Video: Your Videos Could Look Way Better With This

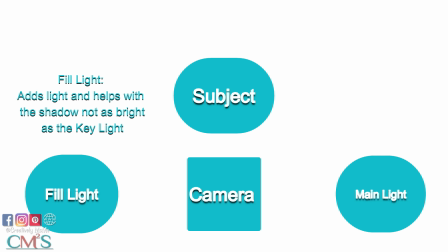[4:07]
It should be on the opposite side of your main light.
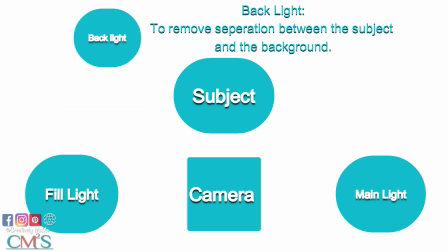[4:11]
Now your backlight is to remove any separation between the subject and the background.
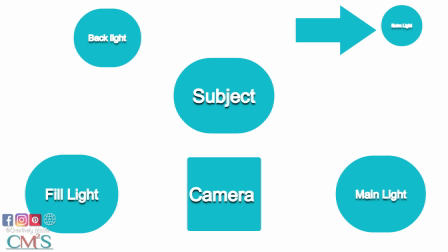[4:17]
Now the secret tip is there should be a smaller light sitting farther back to give you the distance between the wall or whatever's behind you and the subject. But that's a lot of extraness, and I don't do that. But this is the proper setup that I learned for your lighting.
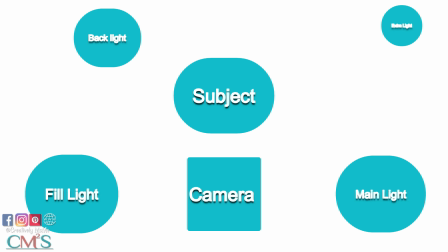[4:37]
Now what I'm going to do is to show you an example of how the different lights look.
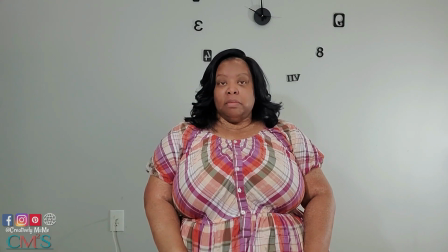[4:43]
Now the reason I'm not talking is my husband is looking at the game, and I have the lights set up to show you the difference in shading. Now all 3 lights are on right here in this caption, and I'm going to turn them off one by one so you can see the difference in the lighting of the videos with the proper lighting.
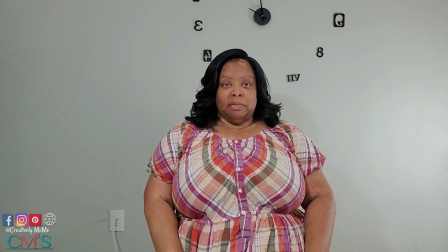[5:02]
So I'm not looking stupid for no reason. I am sitting here because I wanted to show you the difference of the shading.
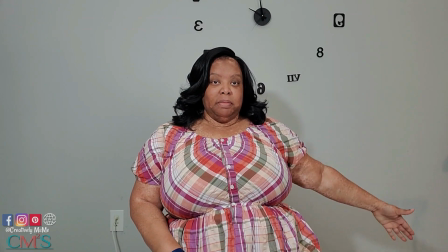[5:13]
Now in this one, I've cut off the background light, so you can see there's a little shadow or shading over here for the background light.
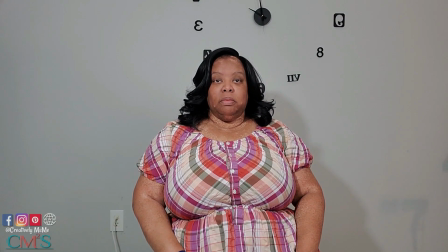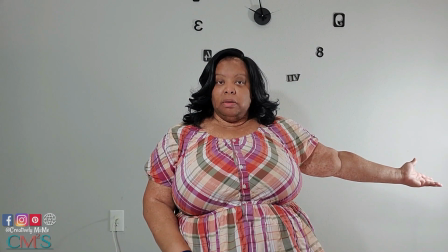[5:28]
Now here I've cut off the filler light, so you can see the difference.
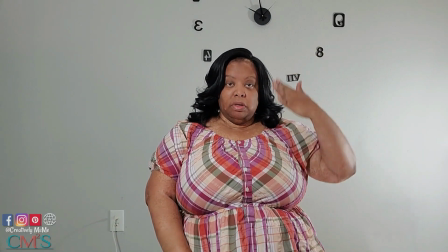[5:33]
Only the background light and the main light are on, and you see the shadow on the other side.
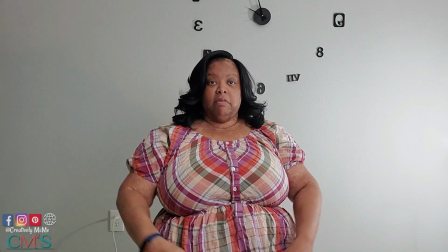[5:42]
Now here I've cut off the main light, and you can see the difference in the
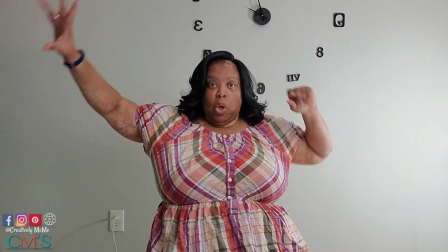[5:47]
shading here as versus I have on the filler light and the background light.
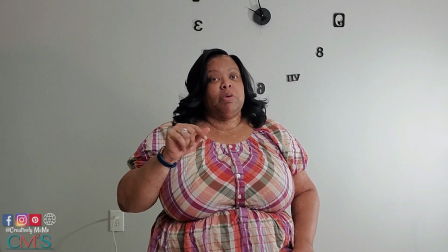[5:52]
You see the difference in the backgrounds? Yes, I know I look goofy, but I was trying to show you the example of the lighting.
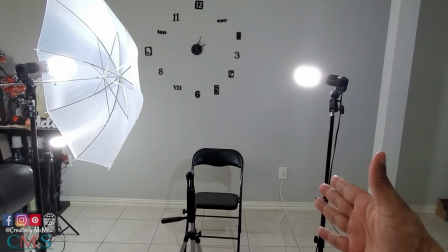[5:59]
Here is the setting. That's the main light with no cover on it. Then you have your tripod where your camera sits,
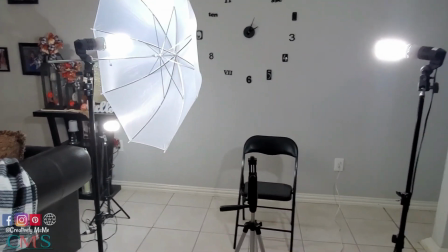[6:06]
and you have your filler light with the umbrella to make it a little softer. And then on the back over here, you have the smaller background light.
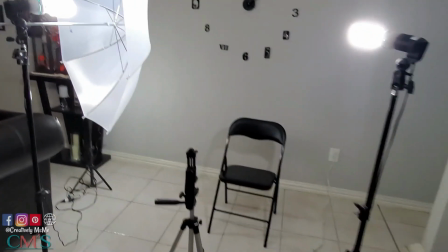[6:15]
Now I have it sitting there, but it should be sitting closer to the wall. I just want to show you the setup and the angles of all the lights.
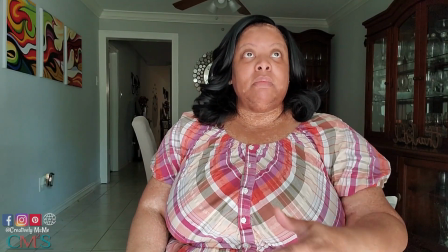[6:22]
Now of course right here I am using the natural light.
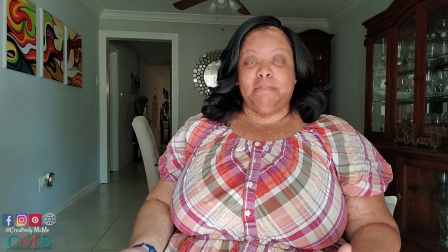[6:27]
I am sitting in front of the window in my formal dining room. That's the best light.
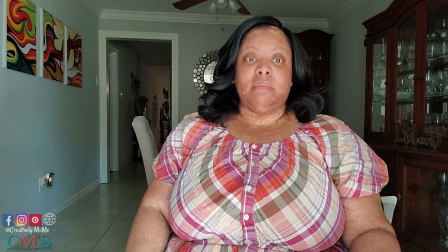[6:31]
If you cannot afford to get a light kit at this time, the natural light outside is a wonderful light.
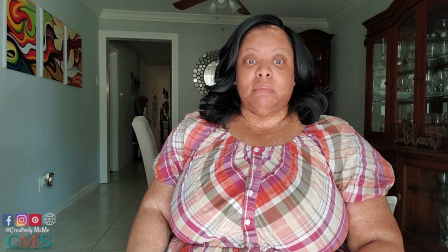[6:38]
You put your camera at the back of your camera at the window, open your curtains and blinds, and you use your natural light, and you see you have a good light on me for this caption here.
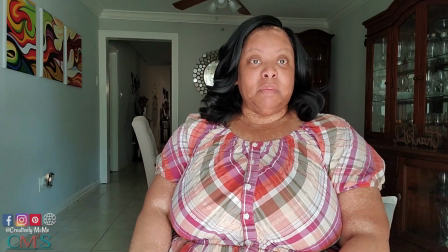[6:50]
Yes, I'm looking a little goofy, but I just wanted to show you the difference in the lighting. Now quick test, can you see the reflection of the light in my subject's eyes? If yes, you're doing it right. No reflection, move the light. Now if you have glasses on, you know that you always have a reflection of the light in the glasses, so that'll let you know that you need to tilt your head down just a little so you don't get that light in your glasses. Now I always forget to do that, and I've been working on learning to tilt, so that's one thing I'm working on as well. Now the second secret is to frame it like a pro. That means frame your shot. Now great composition is why you should stop scrolling on some videos and not others. It's not random, it's a technique. The rule of thirds is you use it always.
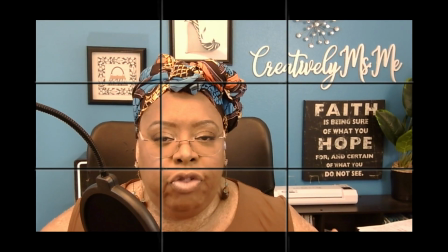[7:46]
Turn your camera's grid at that 3x3 overlay. Don't put your subject dead in the center. Place them where the lines intersect on the 3D. Now I'm going to show you an example of that. It instantly looks more professional.
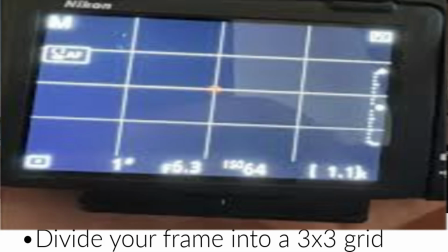[8:04]
Now I'm going to show you on my camera how you set that, and you'll see the framing.